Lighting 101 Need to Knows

Hey YouTube, welcome back to another episode from Jonesy Official Productions. Today I want to talk about how to light a set in a studio. For this topic, I'm going to call in an expert. Let me introduce you to our studio manager, Mike Jones.
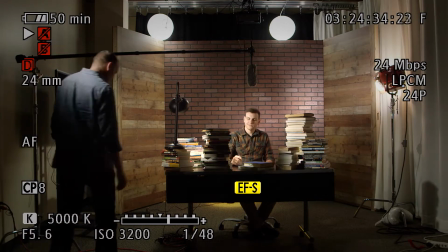0:19 Hey YouTube, welcome to Jonesy Official Productions.
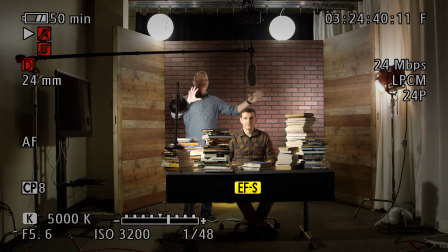0:22 In this production, Matthew set up his set so that it includes quite a few lights as well as good sound capture on this boom microphone. Now, my voice isn't going to capture as well as I walk around, so I'll try and bring my volume up a little bit.
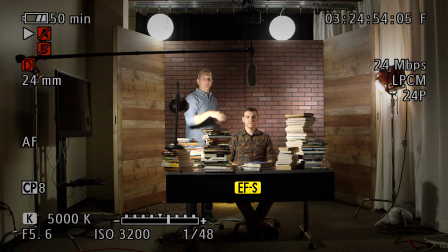0:36 But you want your microphone as close to your talent as you can without messing up the frame. Obviously, we're in a wide shot now so that you can see the lights and the microphone. The first light I want to talk about is a key light. The key light is set up as the brightest light in this set. Now, just because it's a key light doesn't necessarily mean it's the brightest light in the room. It just happens to be in this case.
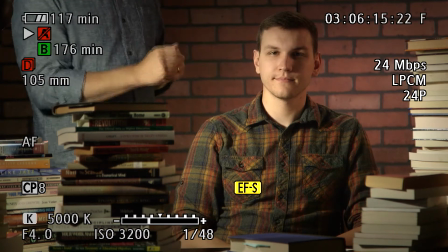0:55 The key light is our main source of light for our talent's face. As you can see me block this, you'll see the shadow come across Matthew's face.
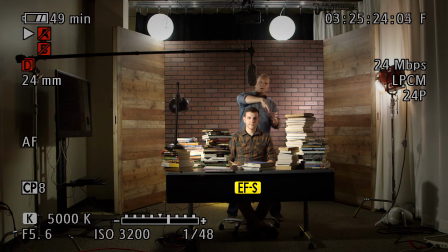1:03 This light also allows us to have a darker side on this side for Matthew's face, which we filled with some fill light. This light is a background light, but it's also acting as a little bit of a fill light.
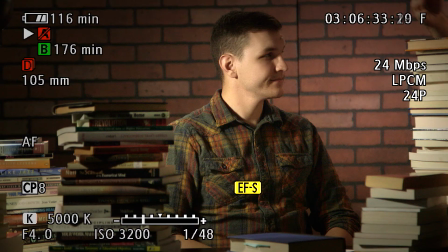1:15 So with the fill light, it changes the color in the shadow.
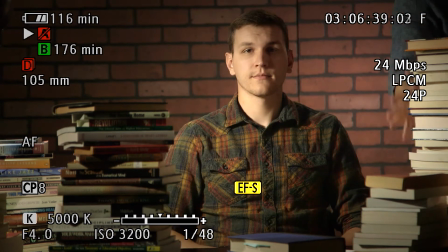1:19 We're also bouncing some of our key light off of the white of these books, which gives us more light on Matthew's face.
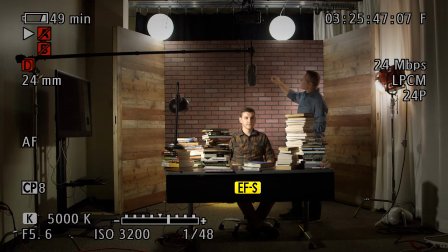1:26 So we have a key light and a fill light. Now let's talk about the third light in a 3-light setup, and that would be these china balls in the back here.
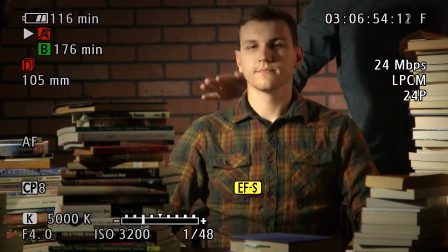1:34 Those are set up to give what's called rim light or hair light to his shoulders and the top of his head to separate him from his background.
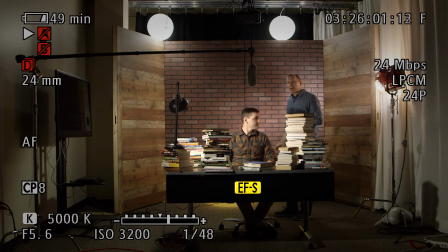1:42 Speaking of the background, we have a practical light back here on the floor. Let me show you that.
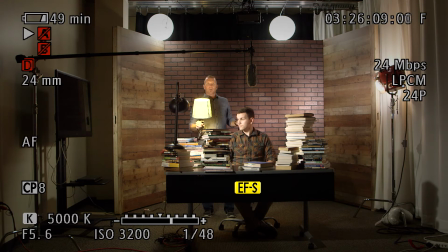1:49 Now this light is fairly yellow. It's got a yellow bulb. Everything else is shooting more of a blue light. So our main lights are set to 5,000 degrees Kelvin. This would be more in the 2,000 degree range. So we've added a piece of blue gel to change the color of the light to match the rest of our lighting scheme.
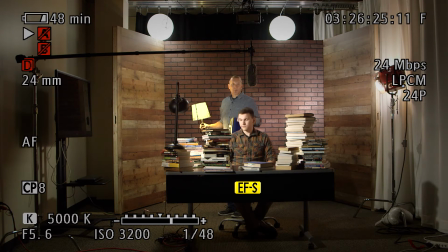2:06 I'm going to set this back on the floor while Matthew tells you about another bounce opportunity. So something you can do with your key light, if you don't get enough light on your actor's face,
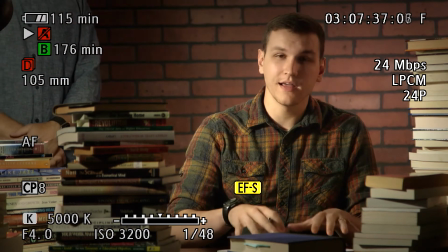2:16 you can use white paper or anything that is more reflective. You can put that on the desk or whatever you might have in front of them, and it will bounce light up into their face.
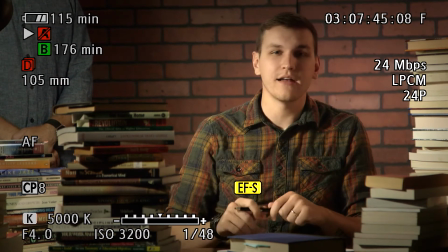2:25 So if you're getting shadows under the chin, under the eyes still, it's something that you can add, just an extra thing that you can put down to kind of help bounce light into their face.
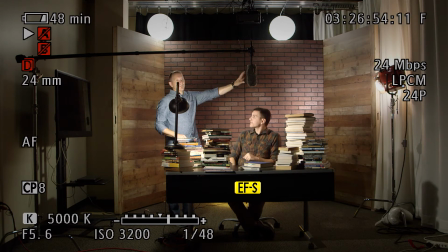2:33 All right, so far we've talked about a key light. We've talked about a fill light or a background light, which is that one light is serving both purposes for us. We've talked about a background light, which is lighting the background, and our hair lights, which are in the back throwing a little bit of rim light.
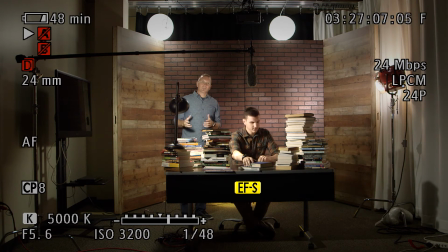2:49 We also have what's called an accent light.
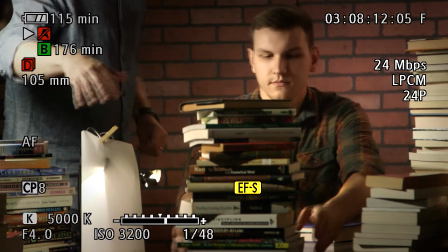2:51 So that accent light is actually hiding behind these books, but what it's doing on one side is we have a diffuser gel, which is throwing light into this area for us.
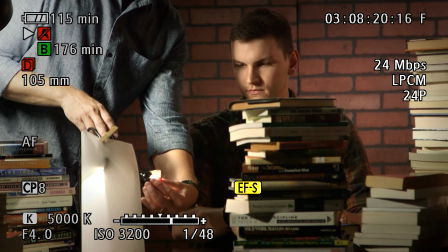3:00 On the other side, we have a light that has some gaff tape, so it's scrimmed down so that it only throws a little bit of light on the books here.
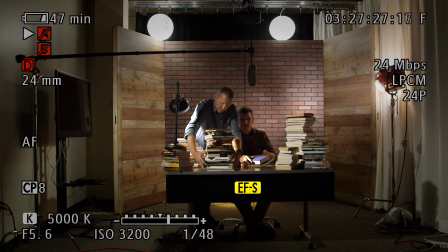3:08 And we hide that light behind our books so that we don't lose the magic.
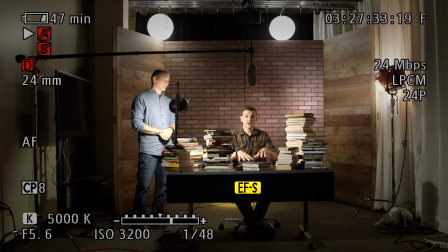3:13 And you can put a couple books right here as well to cover up any kind of reflective that you want to put in front of your actor as well to bounce that light.
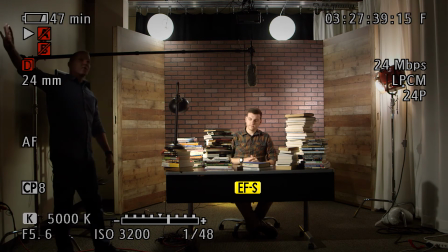3:20 Now, we also have a light here that's working as a fill light for us.
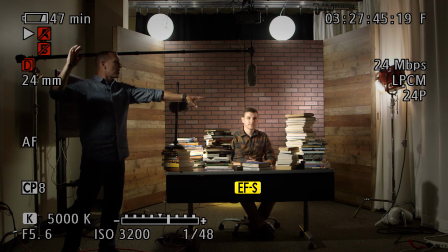3:24 You can see as I wave my hand through that light that it's throwing some white light on those books, which again is bouncing into the darker side of Matthew's face in this shot. I think that's all the lights. Can you think of anything I've missed? I think that's it. All right, well, I'll leave him to close you out. Thanks for joining me. Thanks for watching. If you found this useful, please like, share, subscribe, and leave me some comments. Also, if you want more information about any of the lights we're using and have ideas for future shows, let me know in the comments. Thanks for watching, and I look forward to reading your comments.